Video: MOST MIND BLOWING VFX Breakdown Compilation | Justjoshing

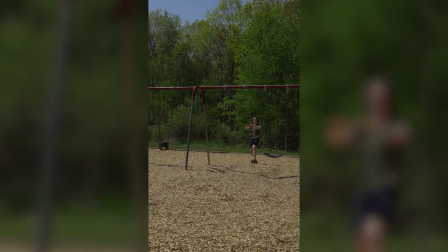0:00 I'll be showing you how my world got turned upside down. First I got my friend to pretend like he was pushing me on the swing and then I 3D tracked and stabilized the footage.
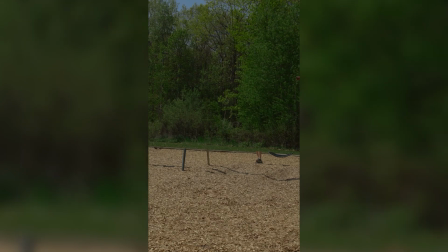0:09 In the footage you can see dandelions are blowing across the frame so I spent hours of work trying to get rid of these damn dandelions.
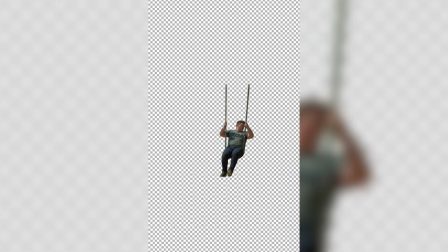0:15 I shot footage of me swinging which I was able to rotoscope both me and the shadow out and then put it back into the main comp.
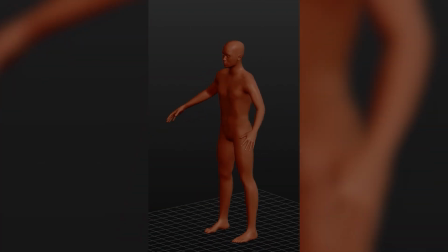0:20 Using a program called MakeHuman I was able to adjust the size,
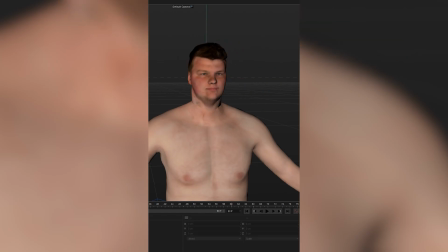0:23 the proportions and the overall look of my 3D model and then I replaced the head with the 3D model of my head and changed the pants and the shoes to match what I was wearing.
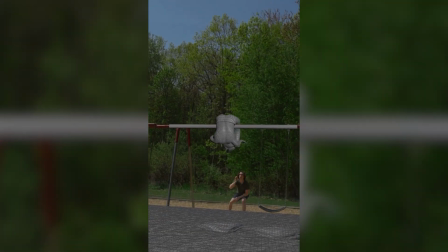0:31 I animated myself swinging around and then I did some ragdoll simulations to add a little bit more dynamics to it.
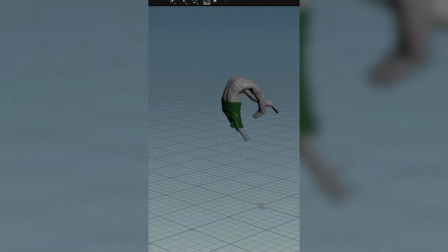0:36 From here I did a cloth simulation for the shirt, simulated some hair to whip around,
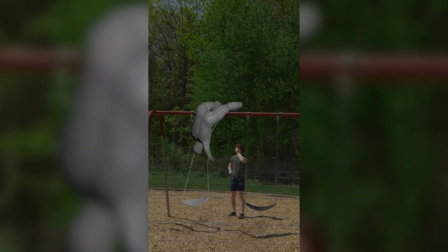0:40 did a swing simulation to collide with the simulated mesh, and a few wood chips to bounce up when I hit the ground.
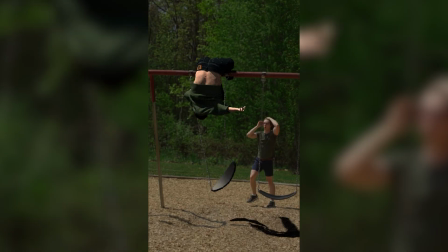0:46 Then added some lights to my scene, rendered it out, brought it into After Effects to do some simple compositing.
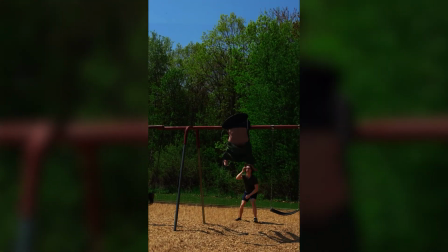0:51 Bam! That is what happens when you use the big kid swings.
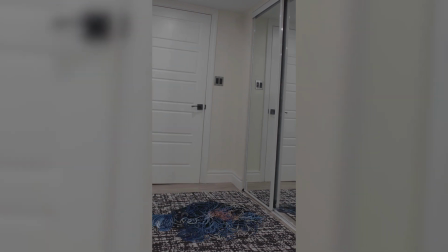0:57 Here's how I unwind for the weekend. First I threw my favorite sweater on and then pretended like I was pulling a string.
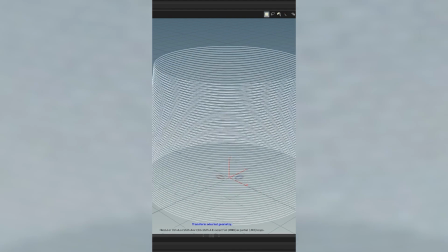1:04 In Houdini I created a line and then used some VEX coding to make it into a spiral which I was able to control some extra parameters.
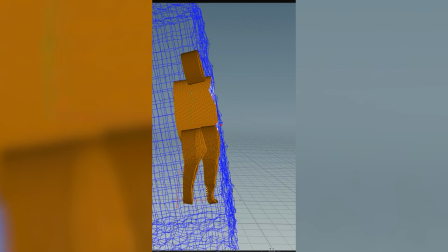1:10 I then used the soft selection tool to move it to the shape of my body. I animated the string constraints that die over time and with the vellum solver I was able to create a realistic string simulation.
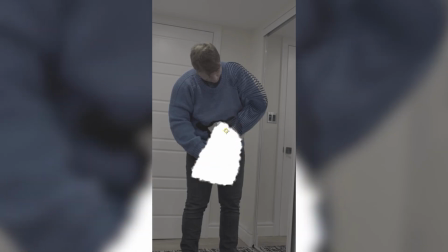1:18 Using a projection map from the footage I was able to create an accurate material. In After Effects I created a rough map where I wanted both the clean plate and the string to be visible.
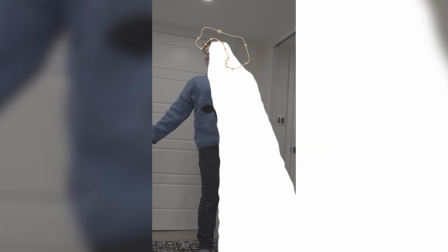1:26 From there you just have to create about 20 different clean plates, do about 10 different masks, have three mental breakdowns, but after you're done you can just relax and unwind.
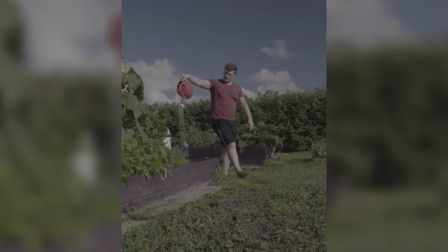1:39 Here's how I stepped on a rake and split in half. First I shot my footage of me acting like I got hit by a rake and then walking out a frame.
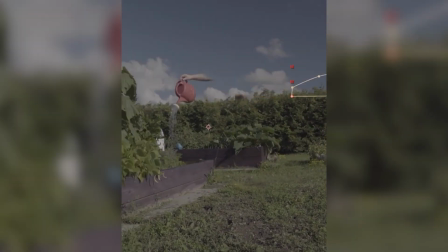1:46 I was able to use that empty frame and mask out a few areas to create a clean plate.
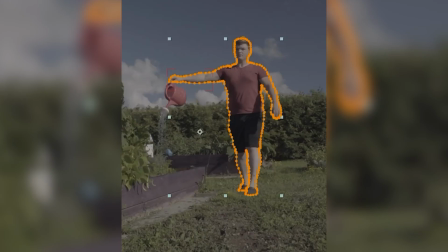1:49 I've been trying out this program where all you need to do is mask of your subject, create a PNG, import it, and it creates a 3D model.
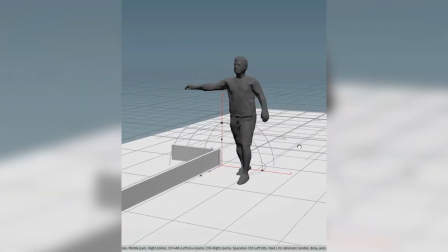1:55 I imported the 3D model and positioned it where I was standing, and then I created some collision geometry. After stepping on a few rakes, I thought, let's make it CG and animate it.
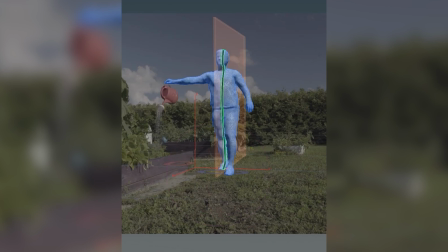2:03 I needed to create two halves for my body, so I used a boolean and created a box and then put myself in the middle.
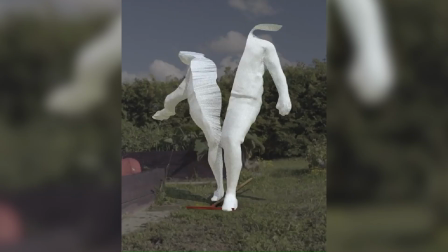2:08 After animating the glue constraints to get deleted over time, I was able to find a simulation that I like. I was able to project my textures onto my 3D model, and for the inside, I wasn't too sure.
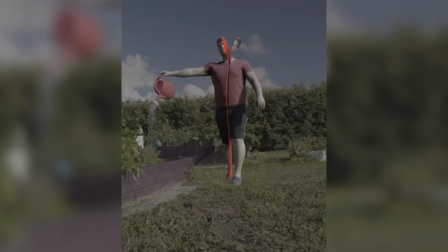2:17 After doing a Google search I found out that we kind of look like steak inside. Brought everything back into After Effects and did some compositing and now you have two halves of your body.
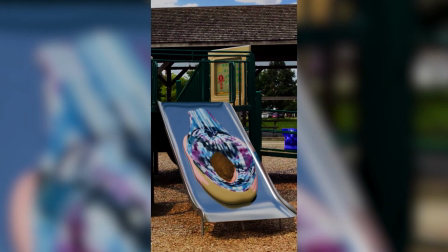2:27 Today I'll be showing you why you should avoid metal slides at the park. First I shot the footage of me going down the slide and then walking out a frame.
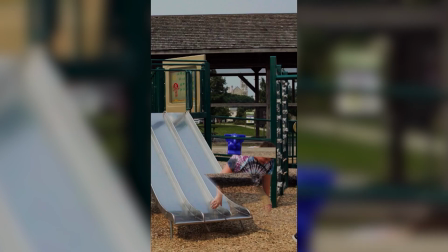2:34 I then 3d tracked the scene and then using some empty frames I was able to create a convincing clean plate which I was able to hide myself walking out of frame.
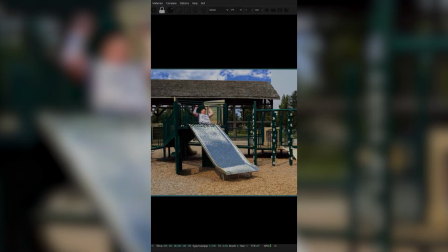2:41 From there I created a 3d model of a slide and then replaced the one that I shot in the footage.
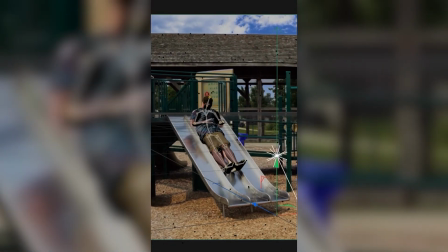2:45 Created a 3d model of myself and then animated it to match the footage and this is to help with the reflections and adding them back into the slide.
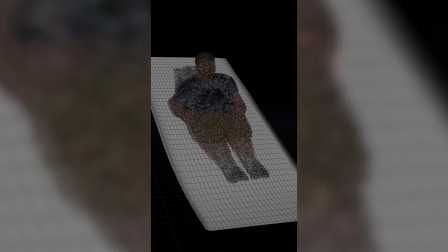2:51 I brought the model into Houdini and then turned it into some points. Using the points I did a flip simulation and then once I found a simulation I liked I turned it into a match.
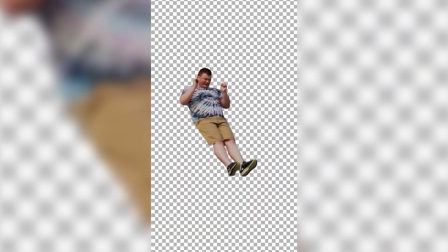2:59 I put everything back into Cinema 4D and rendered it out using Octane. In After Effects I rotoscoped myself out and then put myself on top of the new CG slide.
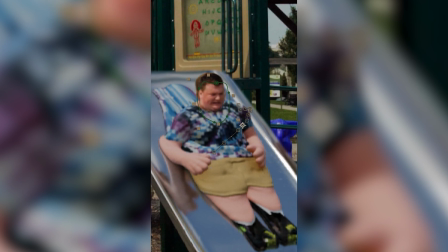3:06 I imported the render of me melting and to sell the effect more I masked out parts of my body and animated them so that your eye has something to fall when I turn into the pile of goo.
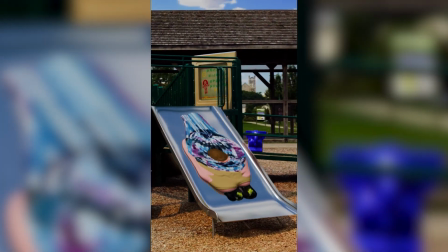3:14 And after that you have a real representation of what it feels like going down a metal slide. I'm going to show you how I stepped on a crack and broke my back.
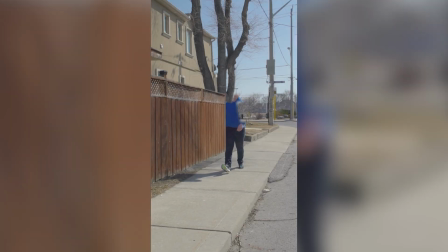3:23 First, I 3D tracked the scene and then I cleaned up some spots that I didn't like. I then extended the fence to be a little bit longer and then just add some overall colors and light to my scene.
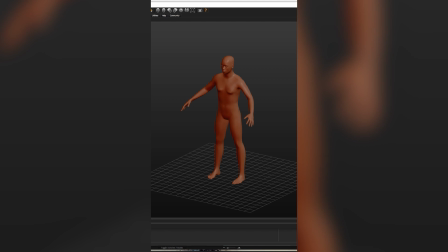3:32 I then rotoscope myself back into the shot. I used a program called Make Human, which made it easy to make a custom 3D model to look like myself.
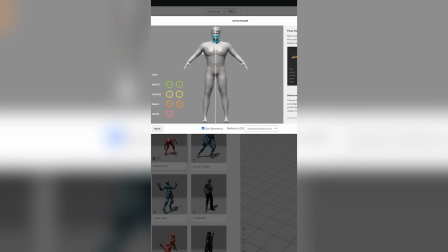3:38 And then all I needed to do was swap heads with a 3D model of mine. Threw it in Mixamo and got it all rigged up so I can do some animations.
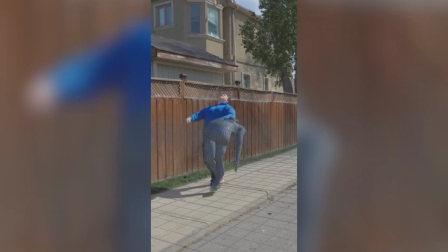3:45 I then animated my 3D model to match my movement as best as I can. I then brought the 3D animation into Houdini, which I was able to take the top half and do a soft body simulation.
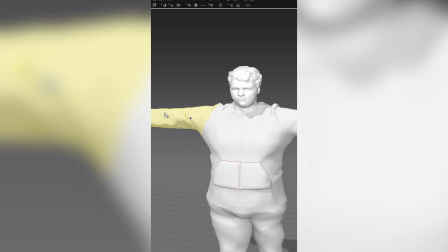3:54 Simulated some hair that nobody saw because of video compression, brought it into Marvelous Designer, and did a cloth simulation on my 3D mesh.
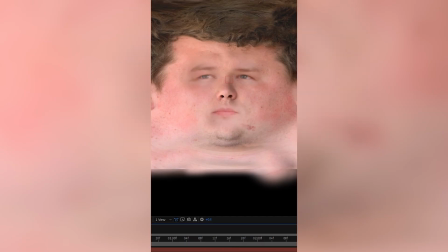4:01 Using a separate shot on my face, I was able to mask out both of my eyes and my mouth, and then I was able to use this as an animated texture for my 3D model.